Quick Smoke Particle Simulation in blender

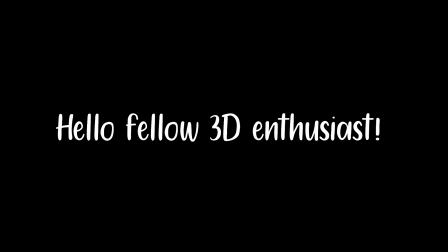Hello, fellow 3D enthusiast. My name is Ian,
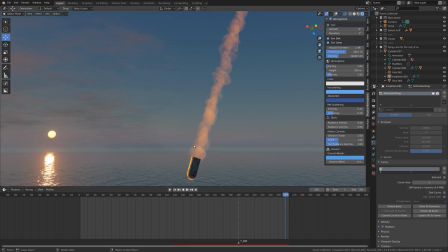and perhaps last week or the week before you saw me messing around with mantaflow and showing you how you can get some nice high-resolution smoke for a close-up.
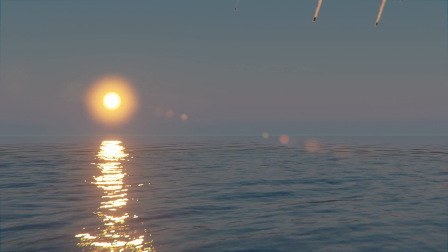This week, I'm just going to show you real quick how I've done some of the background elements for my shots,
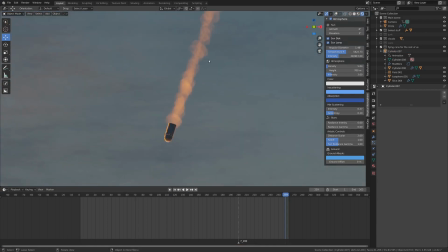because I didn't really want to do smoke simulation because I already had a simulation in the scene,
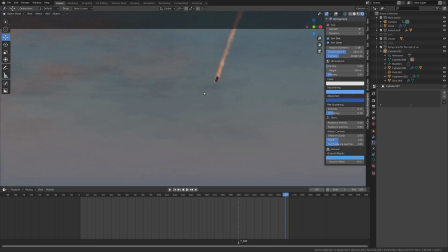and I just needed some stuff for the background. So this week, I'm just going to show you real quick how you can do kind of a hack job to get a fairly nice smoke simulation
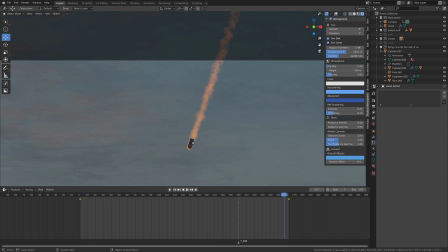without rendering out a giant bake and all that crazy stuff. So let's just look at it up close here real quick.
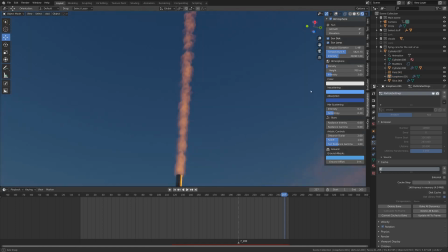What you can see is basically a particle system that is
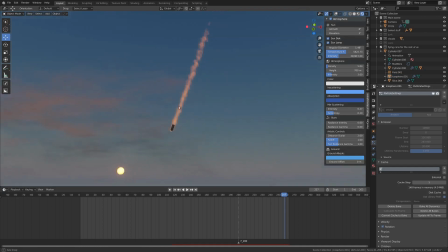shooting out a bunch of particles that look kind of like smoke puffs. And it's not perfect close up, but like I mentioned, this is a background element and it's going to work for me, because these things aren't very close to the camera.
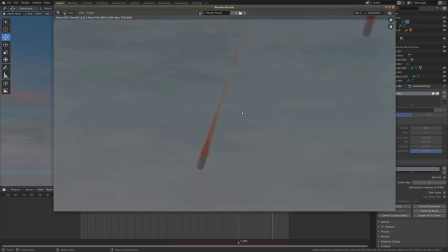As you can see in the render before, I had this, which were just kind of planes with smoke animations on the back.
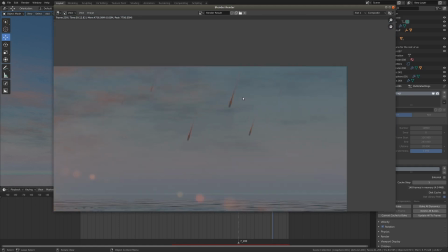And now I'm just gonna update this first shot real quick and switch it to this, which I think looks so much better.
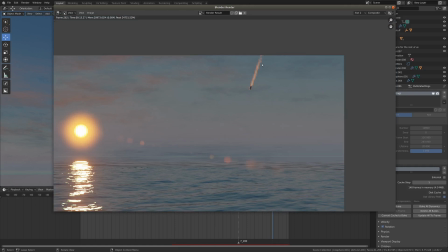And you can actually tell what the focus of this scene is.
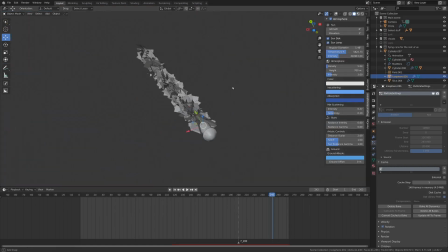So I'm just gonna run you through real quick how this particle system works and all the settings I have going on.
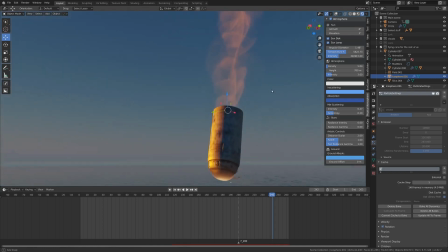I put up a poll the other week about if you prefer like step-by-step tutorials or scene breakdowns, and it looks like most people prefer step-by-step tutorials,
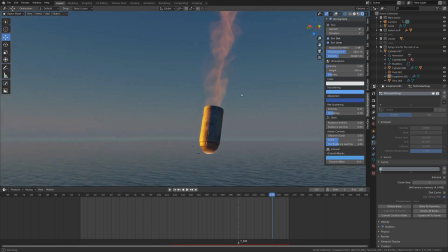but I'm gonna ignore that now and just give you a little quick scene breakdown of this element here.
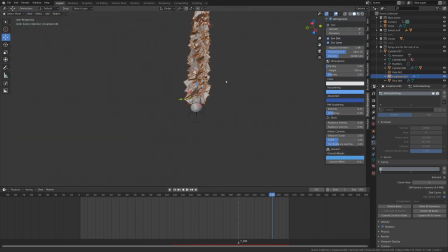So if I'm in the unrendered view here, you can kind of see what's going on. It's just a whole bunch of planes coming out of the back of this canister.
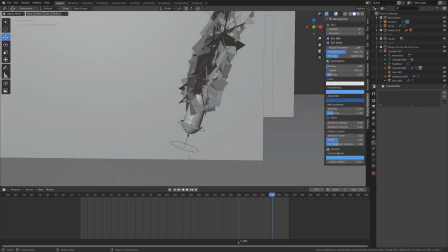We've got our nice little fire cone thingy here on the front that we put on last week, and there's this wind force that is parented to the canister. If we grab this, it all just goes around with it.
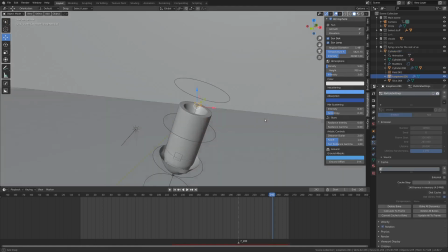And if I select the particle system and just hide that for a second, you can see I've got a little flat plane here on the back parented as well.
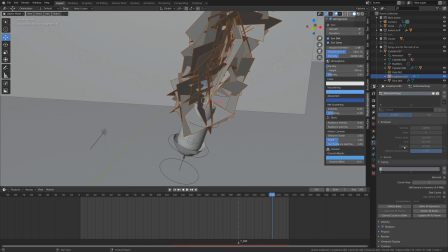And this is our particle emitter. So I'm just gonna run you through the settings real quick here. Our start and end frames are fairly important.
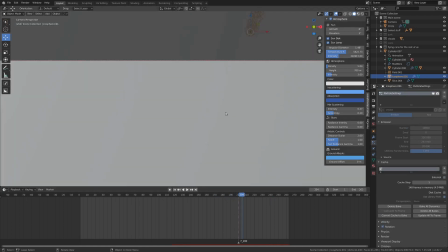I've just set those to be like when it's about to come into the camera view.
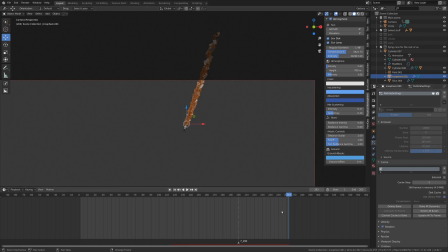And I've just set the end frame to be the end of the animation. So there's that, it's all working out.
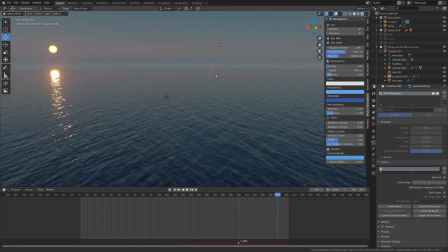One thing that I've noticed is not so realistic is like the end of the trail,
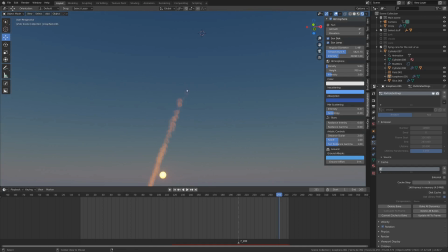because particles just sort of disappear at the end rather than fading out.
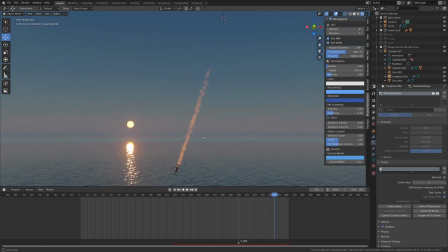I looked at the particle info node in compositing, and unfortunately in Eevee that's not working right now.
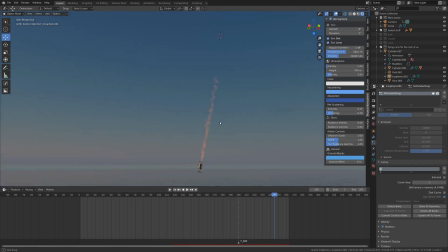So maybe that'll work in the future, but for now I've just kind of used workarounds like this doesn't actually come into frame
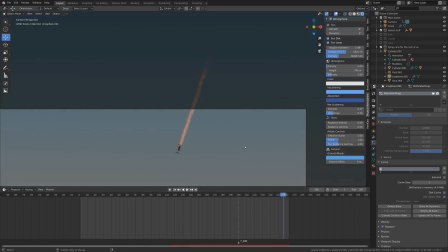by the end of the animation, so it looks fine. Then in my other shot, I just kind of had them in the background, so I used some depth of field to kind of blur it out and make it look all right. So some other settings up here, it's all grayed out just because I have it baked at the moment.
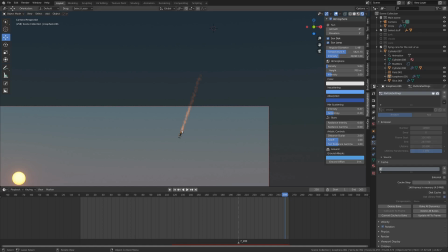But for lifetime, that basically the longer the lifetime, the longer the particles will stay in the scene and the longer the trail will be.
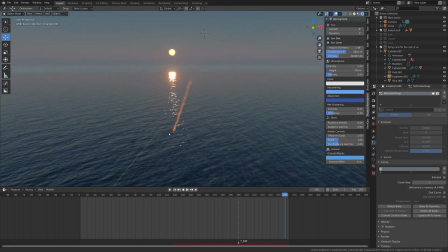And for lifetime randomness, that sort of just helps it to fade out a little bit because they won't all be disappearing at frame 20.
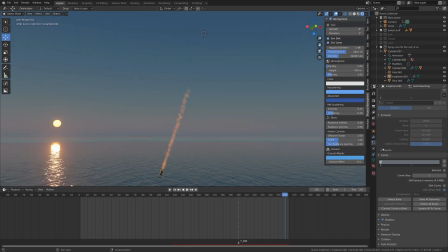So that's for the emission settings. I've got some velocity enabled, about 60 meters per second it looks like, and I've got some rotation enabled so they're not oriented all exactly the same.
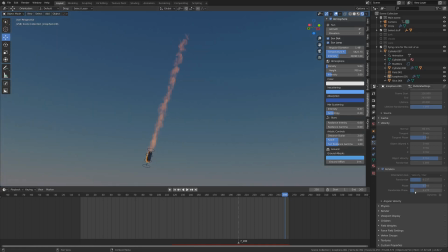That kind of gives it a nice random effect. Of course, there's random phase and all that settings. You can just mess around with those. And then for render, I've got it set to render as object, and I messed around with the scale a bit here.
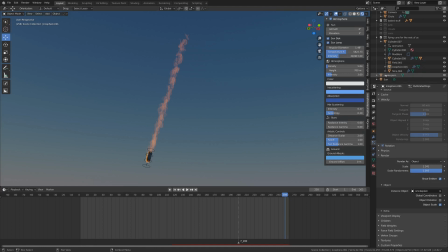And for my object, I've got this smoke plane, which you can find, well, you can't find, I can find, somewhere underneath the ocean.
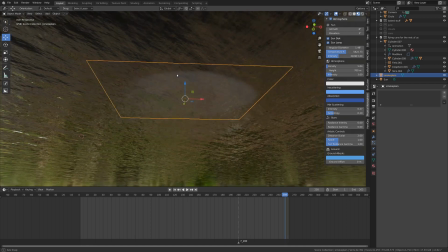And it doesn't look like very much at the moment. You can kind of see what it looks like here against the water, but it's basically just a poof of smoke,
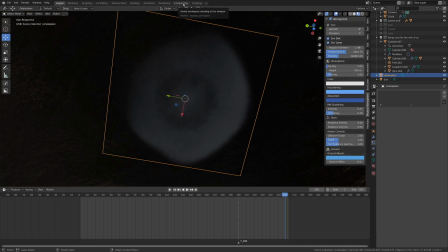which I made in mantaflow and then just rendered out an image with a transparent background and everything.
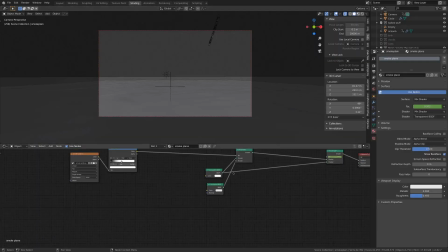Let's look real quick at the shading properties of this. It's a fairly simple thing. I was trying to make it more complicated and work better, but I didn't. If I just clean this up a little bit, you can see a little bit better what's going on here.